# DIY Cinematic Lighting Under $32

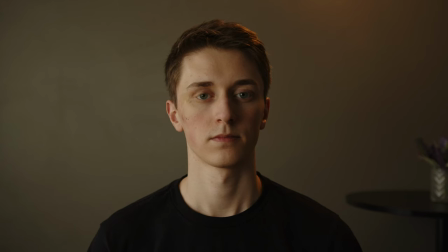[0:00]
We're going to turn this shot into this shot with only $32.
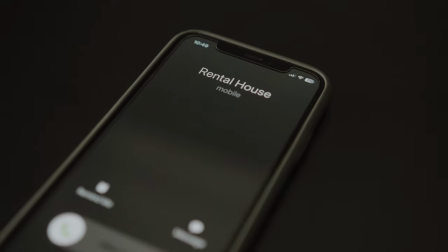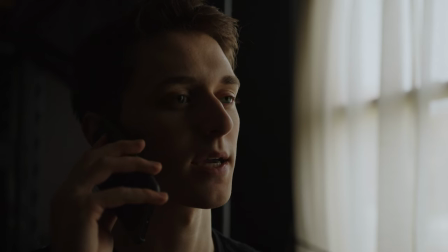[0:08] Hey, thanks for returning my call. I'm just checking in for my rental of the three-ton grip truck.
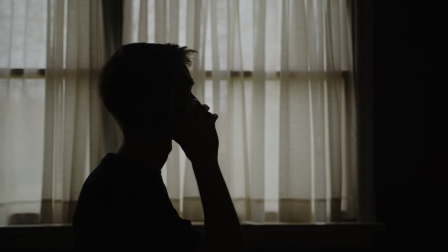[0:15] I have the chute coming up, and I was supposed to receive a confirmation. Oh, yes, yes.
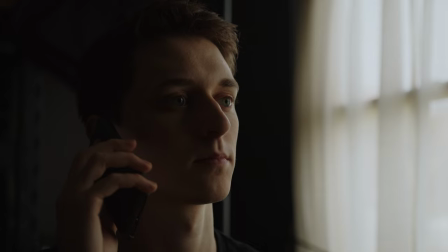[0:21] I'm about that.
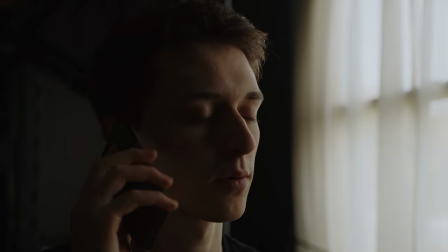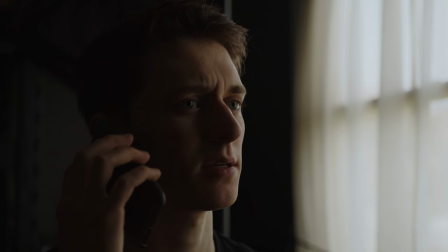[0:30] Bring it to you. Well, can I rent a few lights and stands separately? We are closed today.
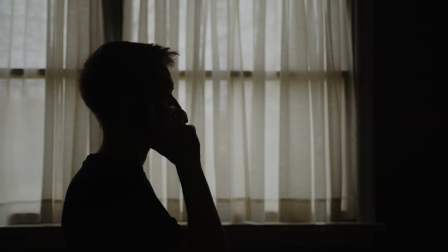[0:37] Good day, sir.
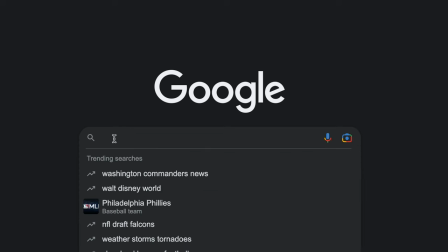A single light can cost anywhere from $100,000 to $25,000, and on top of the light,
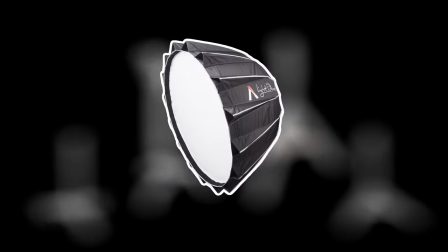[0:49]
you have stands like C-Stands, combo stands, and modifiers like softboxes, gels, flags, scrims. Lighting equipment can get expensive. If you could take away anything from this video, let it be this.
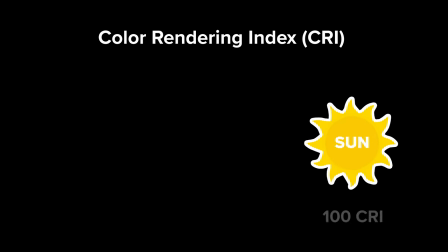[1:02]
You don't need expensive lighting to make a shot look good. Yes, better lighting has better color accuracy, higher output, etc. But that isn't the point of this video. Start with what you have and grow from there. Today, the goal is to create professional lighting for a simple shot with only $32.
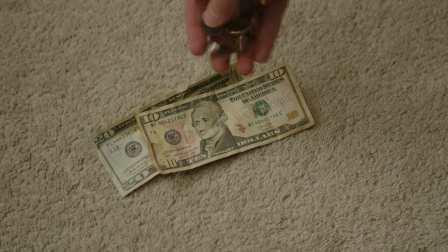[1:18]
I have a 20, a 10, and some loose change. Here's the lineup for today's gear.
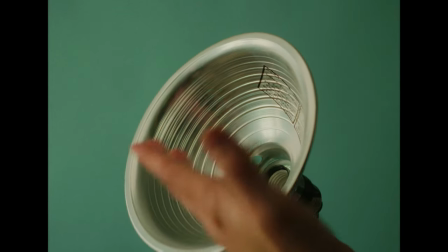[1:23]
First up, and you've guessed it, clamp lamps. They are durable and have an ultra-powerful spring clamp, no light bulb included, and can only contain up to 150 watts.
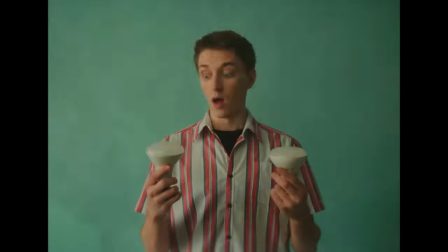[1:32]
Now, what are you going to put in these clamp lamps? How about these ultra-bright light bulbs that measure in at around 700 lumens?
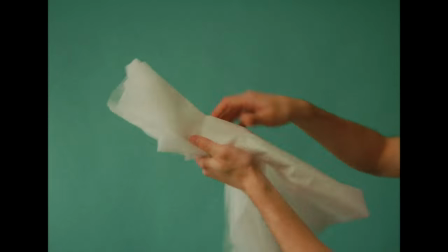[1:38]
And did I mention these are LED? Save that money on the energy bill. Next up, we have a frosted shower curtain that measures at 72 by 72 inches.
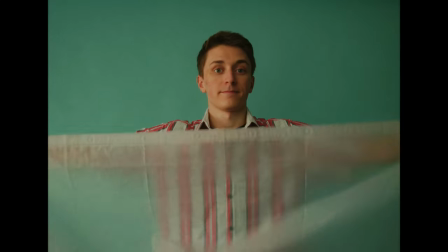[1:46]
This man-made wonder has a 2-in-1 use for keeping water in the shower and also making light nice and soft.
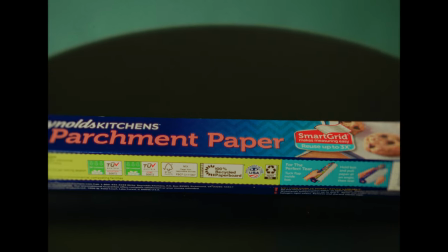[1:52]
Last but not least, parchment paper. Oven-safe temperature of 425 degrees makes LED bulbs no match for the superstar product.
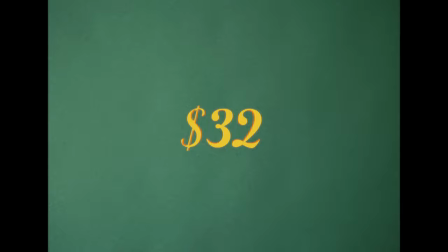[1:59]
Get these items today for the low price of $32. Now that we have the gear we need, let's start lighting the shot. When deciding on a location for filming, ideally you want to find a spot that has depth. really anything but a flat wall.
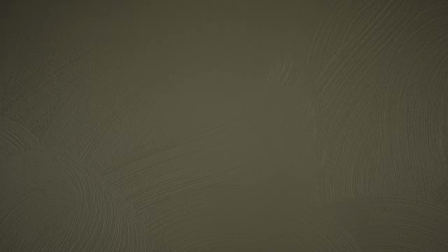[2:12]
But in this scenario, all that's available is this gray wall. Problems will come up in your filmmaking journey, and you'll have to solve them. So this will be great practice. We're going to use the location and low-budget lighting that's available and try to make the best shot possible. Let's start by placing the subject in front of the wall. Now that the camera's position is set, here's a look at what the image is right off the bat.
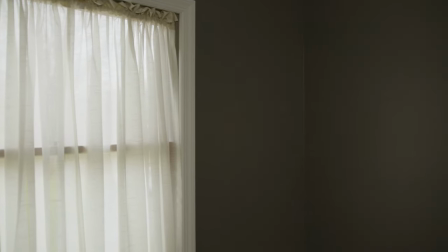[2:33]
You can see that light from the window is making its way into the room from the left side. The natural light is important for this shot because the output of the lights are limited.
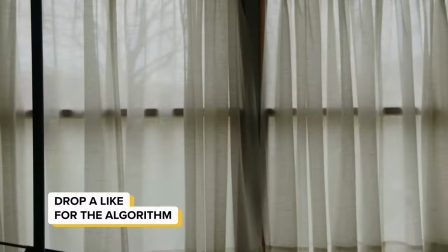[2:41]
Let's begin with the key light. I'll start with the 5000 Kelvin light bulb in the first clamp lamp and place it near the window positioned towards the subject.
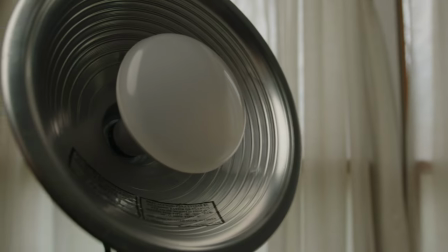[2:49]
The bulb adds on to the direction of the daylight coming through the window. This is called motivated lighting. I won't get into detail because I did do a full video on this topic before. The link can be found in the description below.
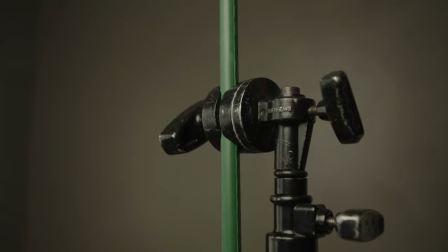[3:00]
To soften up the light on the subject's face, I added the shower curtain. In honor of budget-friendly lighting, I used a plastic fence post instead of a boom arm to hang the shower curtain.
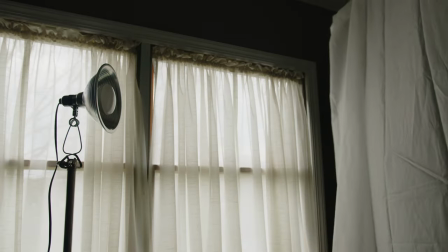[3:09]
I'll reposition each stand to get the widest spread of light from the bulb to the curtain.
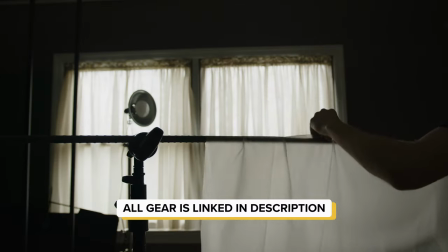[3:13]
This looks a lot better, but if I fold and stack the shower curtain, the light is diffused more and looks even softer on the subject's skin.
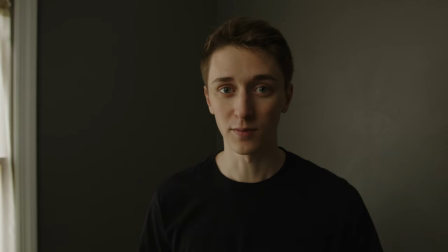[3:21]
Before I get to the next part, an even more budget-friendly way to light a scene is to get close to a window.
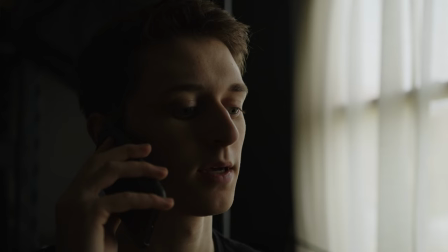[3:26]
Find a position where the subject is lit without being in direct harsh sunlight. The intro that I had for the beginning of this video was entirely done using natural light. It's a bonus if you have shears. It makes the light even softer. Now that we have the key light set, let's get into the second light.
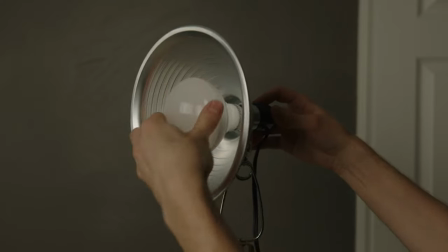[3:41]
I used the 2700 Kelvin bulb as a backlight. I'll throw it up on a boom arm behind the subject. If you're saying to yourself right now, hey, that's cheating because those stands and those clamps are out of the $32. Well, towards the end of this video, I'll show you what I'd do if I didn't have any stands or if I didn't have any clamps.
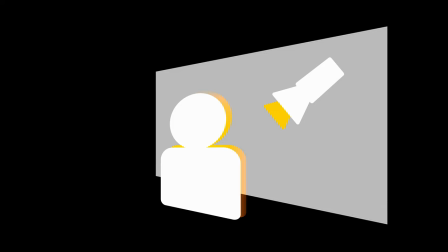[3:57]
Backlights separate the subject from the background, which is especially important when filming in a boring room like this.
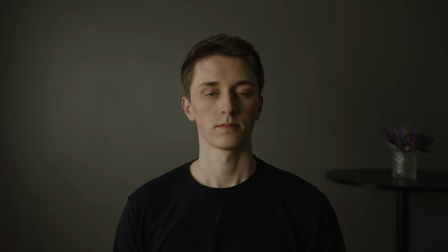[4:04]
Here's no backlight and here's with a backlight.
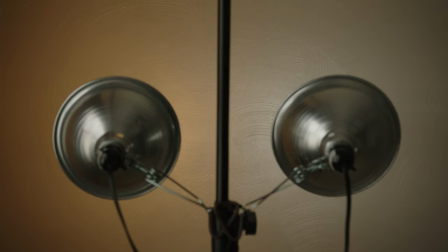[4:07]
The difference of color temperature between the 5000 Kelvin and 2700 Kelvin bulbs allow for added depth.
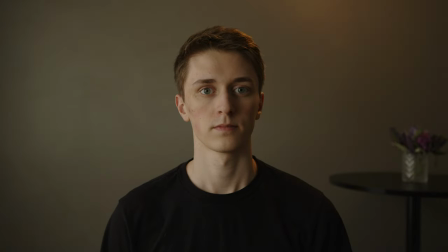[4:13]
This is what it would look like with a 5000 Kelvin bulb and this is what it would look like with the 2700 Kelvin bulb. You can see the difference here. This looks better but it's too bright and too hard of a light. Good thing that parchment paper is here to save the day.
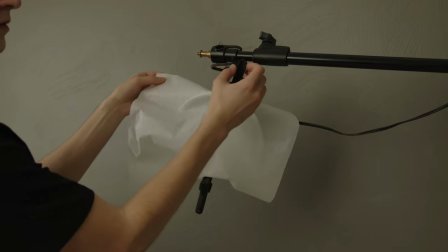[4:28]
I'll take a strip of parchment paper and make a half dome in front of the light with the clamps. Clothespins would be a better option, but I didn't have any on me.
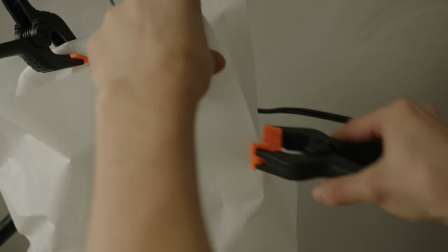[4:35]
I'll do this again, but in the opposite direction.
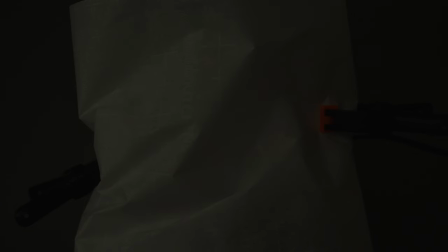[4:38]
Depending on the distance between the backlight and the subject, you may want to do this a few more times to bring down the levels and make the light softer.
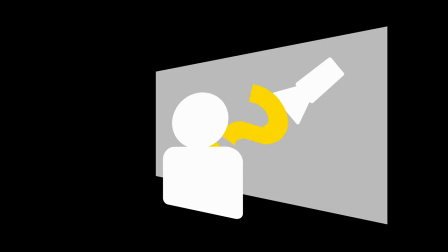[4:45]
Our lights are in place, but we aren't quite done yet. Let's add something between the subject and the background to add even more depth and make this boring background less boring.
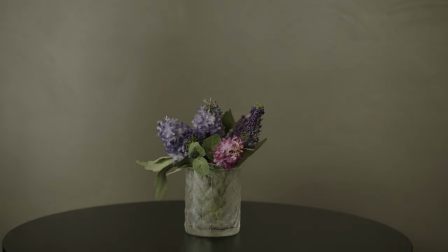[4:54]
I took this table with a small plant and placed it on the right side of the frame. Find anything that you have available to fill in this empty space. An object like this makes the shot fuller in a way. Real quick, before we get into the final shot reveal, here's what I would do if I didn't have any stands available.
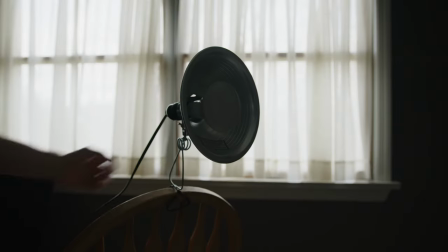[5:09]
I would grab a taller chair for the key light and clamp it right on the back. For the backlight, I'd attach a broom to another chair using rope or clamps, and then attach the light at the top.
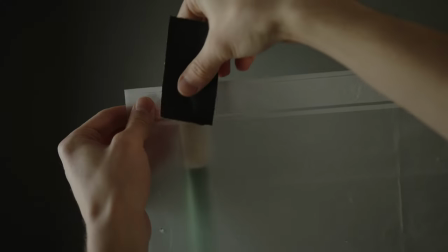[5:18]
You could use two more chairs or even a ladder and two more long objects like another broom or yardstick or the plastic fence post that I mentioned before, and you could hang the shower curtain between the two structures. Whether you use expensive stands or not, here's the shot you can get with just $32.
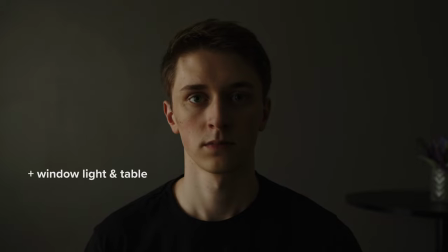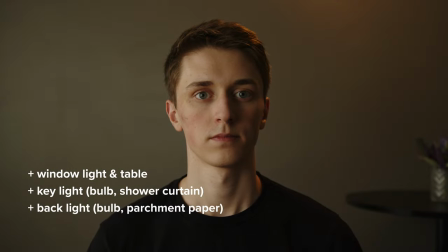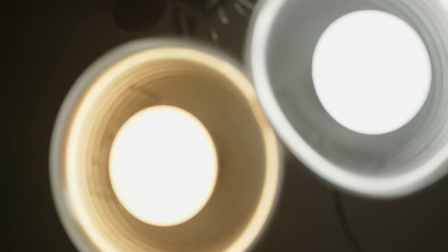[5:46]
These are the lights that I started out with and still sometimes use today. The lessons I've learned from them have proved to be invaluable. Gear might improve the quality, but the approach should always stay the same. If you're interested in challenging yourself and trying this low-budget setup, I linked all of the gear right below. I'm going to be diving into more low-budget filmmaking topics in the future, so if you're interested, hit that subscribe button. Thanks for sticking around, see you friends.